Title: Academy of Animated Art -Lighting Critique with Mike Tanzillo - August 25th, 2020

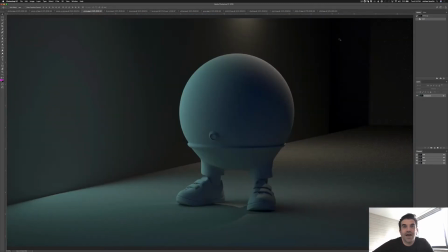0s
Hello, everyone, and a very happy Tuesday to you. First off, we have a whole bunch of images to go through.
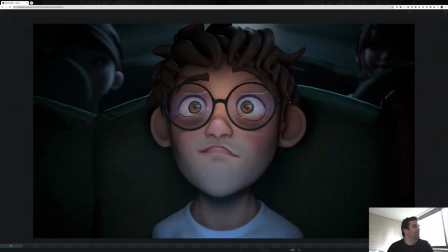6s
We've got Mauro has his updated animation here, so that's working out really well.
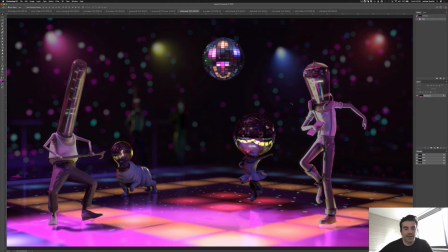12s
So yeah, also a big day in Academy of Animated Art land. Jasmine and I had our SIGGRAPH presentation today, which went really, really well. We had about 200 people in on that. Unfortunately, the Birds of a Feather presentations are not recorded by SIGGRAPH,
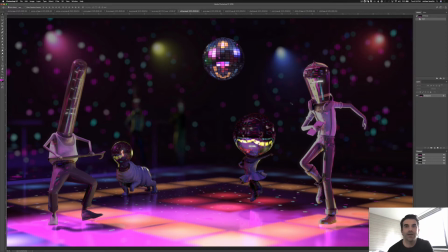29s
but we are planning on doing another version of it later this week. It looks like it's going to land on Thursday, and we will be able to post that, present that, record that, so you guys will have access to that presentation as well. So we hope you enjoy that.
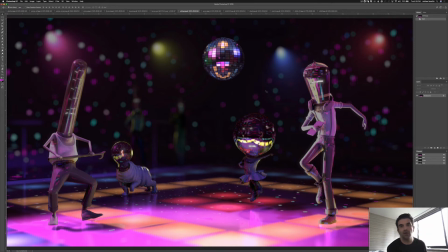45s
But let's get into today's critiques, and there'll be more information about the final date and time on that once we have that. So let's get into it. Let me slide the microphone over a little bit.
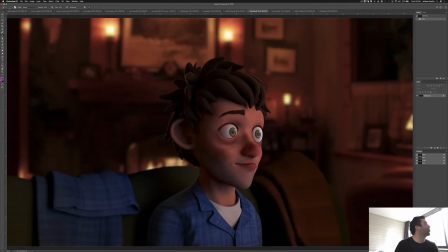59s
Okay, so let's scroll through here. So let's start
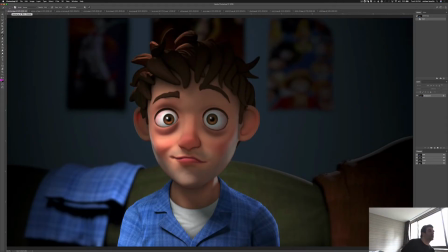68s
here. We've got Abhishek. So you just asked a question about, based on yesterday's critique, about getting more shaping on the hair. And basically it's just like the hair is gonna, like a little pocket of light in there,
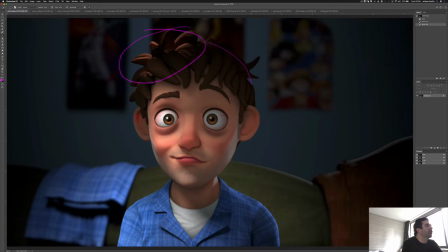82s
but like over here, like over in here and over, and actually over most of it, the hair is looking a little bit flat. And it would be nice to get like a soft light in here just to create a little bit more shaping, especially on the fill side.
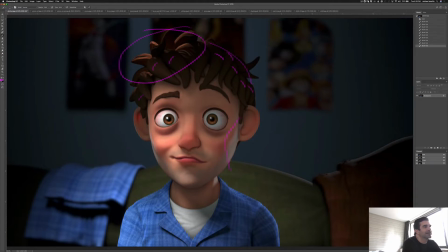96s
So maybe just getting you see how you get like this nice kick light here, and it's a nice kick light here on the edge. It would be nice to get something similar on the hair, just so it like picks up some of the shaping there and really gets that going. But other than that, I think it's looking really good. The other thing I would challenge you on is just
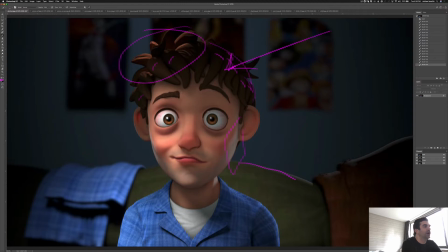116s
trying to get some specularity on the face, and then you can also take down these pants just a little bit, just so they're a little darker than his shirt, and they'll fall back into place a little bit more. And I think that'll work out really well. So Emma, you have this as the ball man.
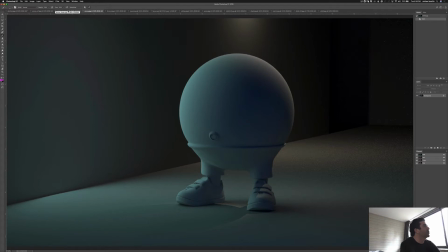133s
This is your Power of Light number 2, and you've got this.
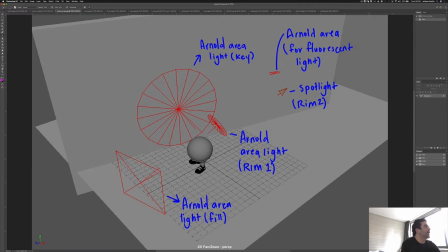138s
This is a really nice little screen capture of what you're looking at. I love that you have the big wall in there to reflect some light in.
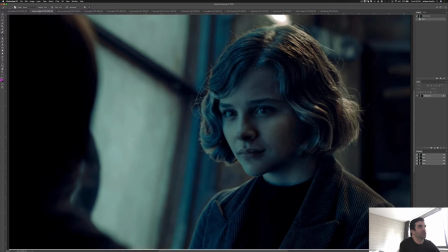146s
I think that really helps out a lot. Because looking at this reference, which is from Hugo, I think, beautiful film, love it. Just a really nice bit of super soft lighting, a lot of depth of field, and just overall good shaping.
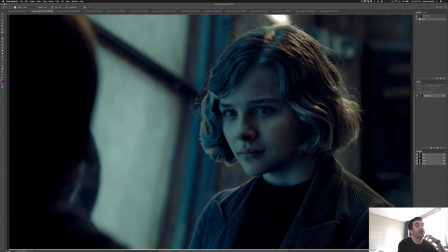161s
You can actually almost see the Rembrandt lighting right there on her, but the light is so soft that the triangle is very, a little bit weak. But even like, it's hard to get these eye dings in live action. Like, check those out. Very cool stuff. And then just kind of like creating this overall softness is really good.
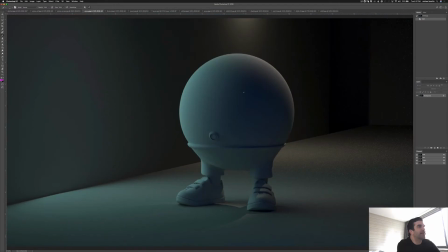180s
Taking a look at yours, I think you've got that for the most part. Somebody commented in the section about like this light being a little bit distracting because it's no longer hitting hair,
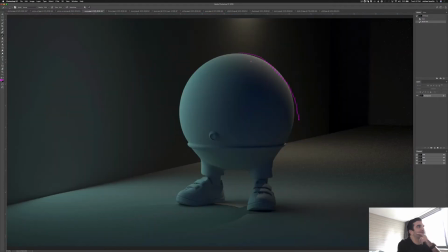192s
it's actually hitting a hard surface. And I agree with that. So maybe just take that down like 20%, and I think that'll help out a lot.
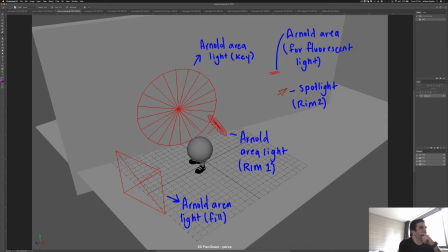201s
The one thing, so this spotlight is shining down this way, and if you can see, it's actually creating a very hard shadow right here.
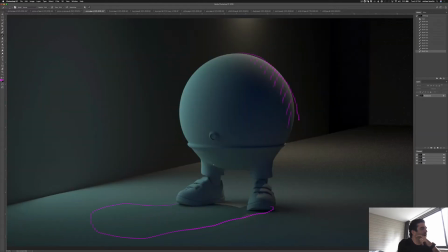215s
And this is like, I struggled with this early in my career, was that you need to give your rim lights enough radius so that this shadow just kind of like gets blurred out and you no longer see it anymore.
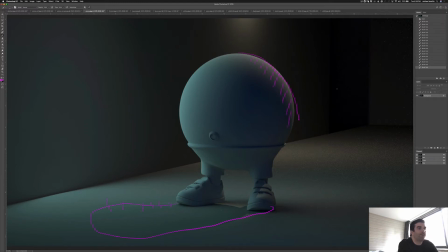230s
It actually, I mean, like, if you, I'm not the biggest fan of light linking it to the character, just because it can create some disjointed, like you fall down a rabbit hole a little bit where it creates a disjointed look.